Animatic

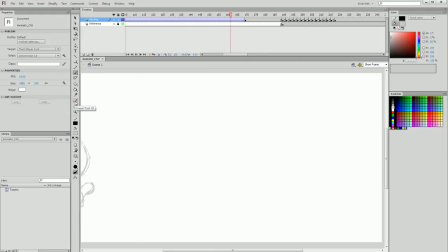So we have the initial walk across the screen, short pause, and then bam, thrown, bounces across, he sits up, his head spins a bit, and then he sort of comes to. And as he comes to, I should probably indicate that by getting rid of these lines around his head.
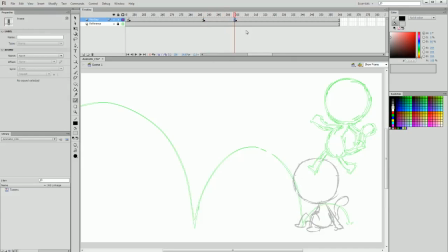And then he stands up. Now I'm going to add a frame in between the sitting down and the standing. And it's going to be a bit of a lunge backwards. This is going to communicate anticipation, a lead in to the action.
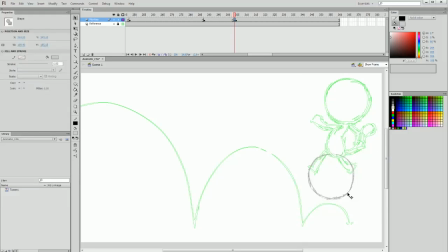If you want to learn more about anticipation, definitely check out the actual animation tutorial when we do this. But there's a summary in the reference files that you can check out about anticipation itself.
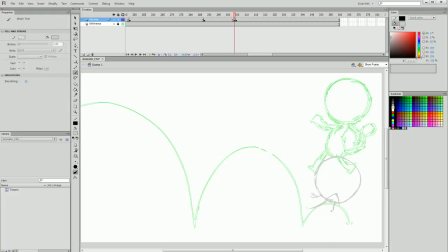So I'm going to make sure he's on the right sort of angle. He's going to have his hands back towards the ground because he's going to flip off of the ground. So we're going to make sure his knees are up like this and his whole body is getting ready to do this motion.
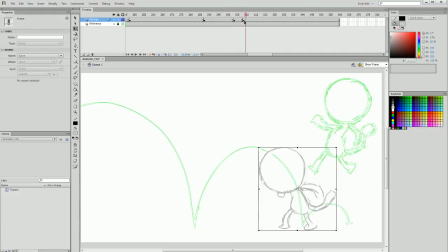And then we'll drag out the frames a bit so there's a bit of a pacing between them. So he comes to, back, and throws himself forward. There should still be a bit more space between them. Comes to, back, and throws himself forward. Then the next thing we're going to have is another walk cycle.
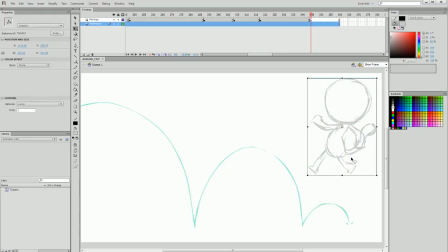So I'm actually going to take my reference character here and copy it, but then delete it from my reference frame and relock my reference frame. Now I no longer need this arc that we've used here. I'm going to cut it off where he's finished his bounce.
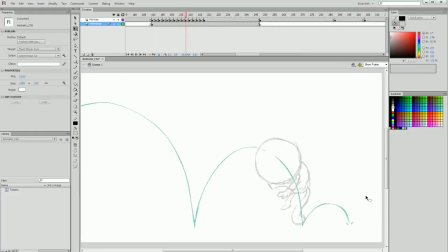Right there. So only in the duration of his bounce do we have the arc as a reference in that layer. But then much later on, I'm going to paste my copied walk cycle and I'm going to position it immediately after
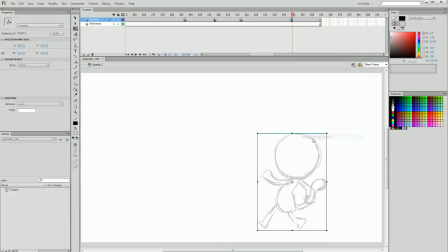this angry standing pose. And I'm going to duplicate this symbol and call this tween 2. And this is going to be another tweened walk cycle, but this one's going to look a little bit different. We're going to be leaning forward and it's going to be more of a paced walk.
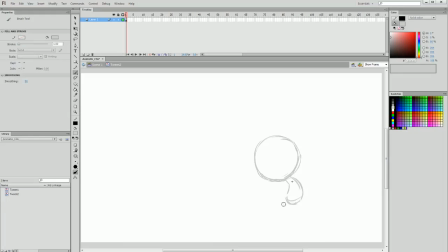So we're going to have his bean-like body like this, and he's going to be marching forward aggressively. Hands in fists, ready to mean business to whoever threw him out on the stage.
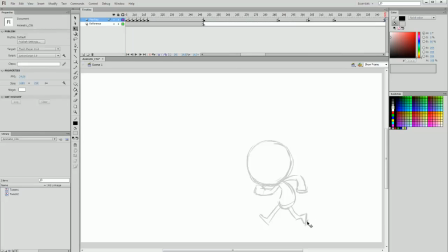So once again, checking back to make sure our positioning is right. There we go, so I'm pretty happy with that. He's going to be marching forward, and now we can further extend the timeline out and add a second keyframe later on that this clip will tween between.
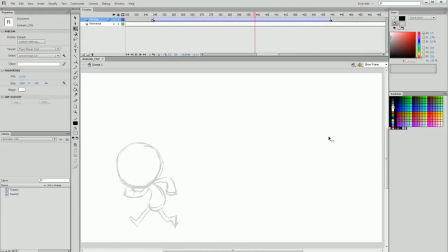The pacing of this one is going to be quicker than our initial walk cycle, and already it feels a little bit slow, so I'm just going to keep dragging it in, and it's going to be a duration of under 100 frames. It's also important to note that it's going to be a shorter duration because he begins on the right third of the screen,
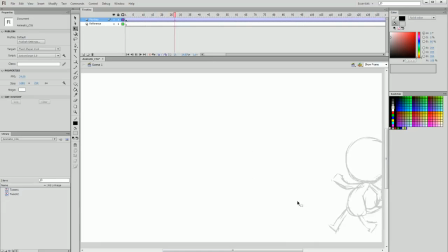whereas our initial walk cycle, he begins off the screen, and we have a slower pace. So going back to our second walk cycle, it's about the same pace at the moment. I'm going to shorten it even more, and we get much more of a marching pace. So he's angrily sort of stomping forwards.
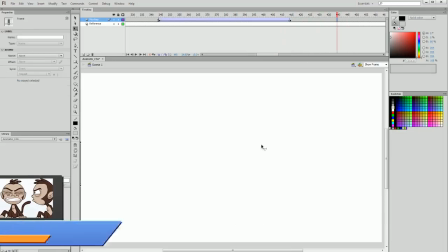And again, we need a little bit of a break just so that the viewers have time to build their suspense for what might happen next.
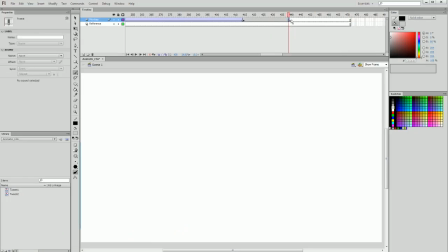And then the final part of our animatic is going to be the punchline, I suppose you could say, where we have the character, the monkey character, running away.
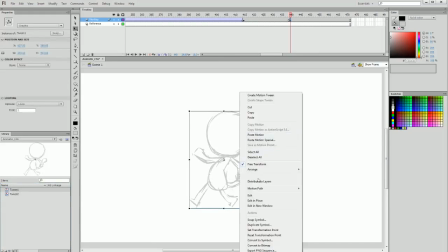Now I'm going to use tween 1, my symbol, as a base. I'm going to duplicate this once again into tween 3.
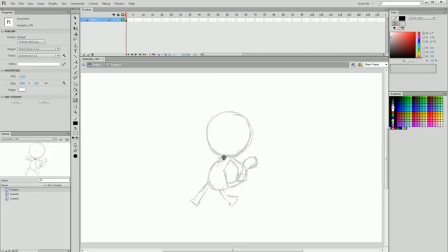And the reason I'm doing this is because the leaning back pose is much more suited to what I'm going for, but I'm going to get rid of the limbs. I'm going to keep the head and the body. And now I'm just going to add new limbs.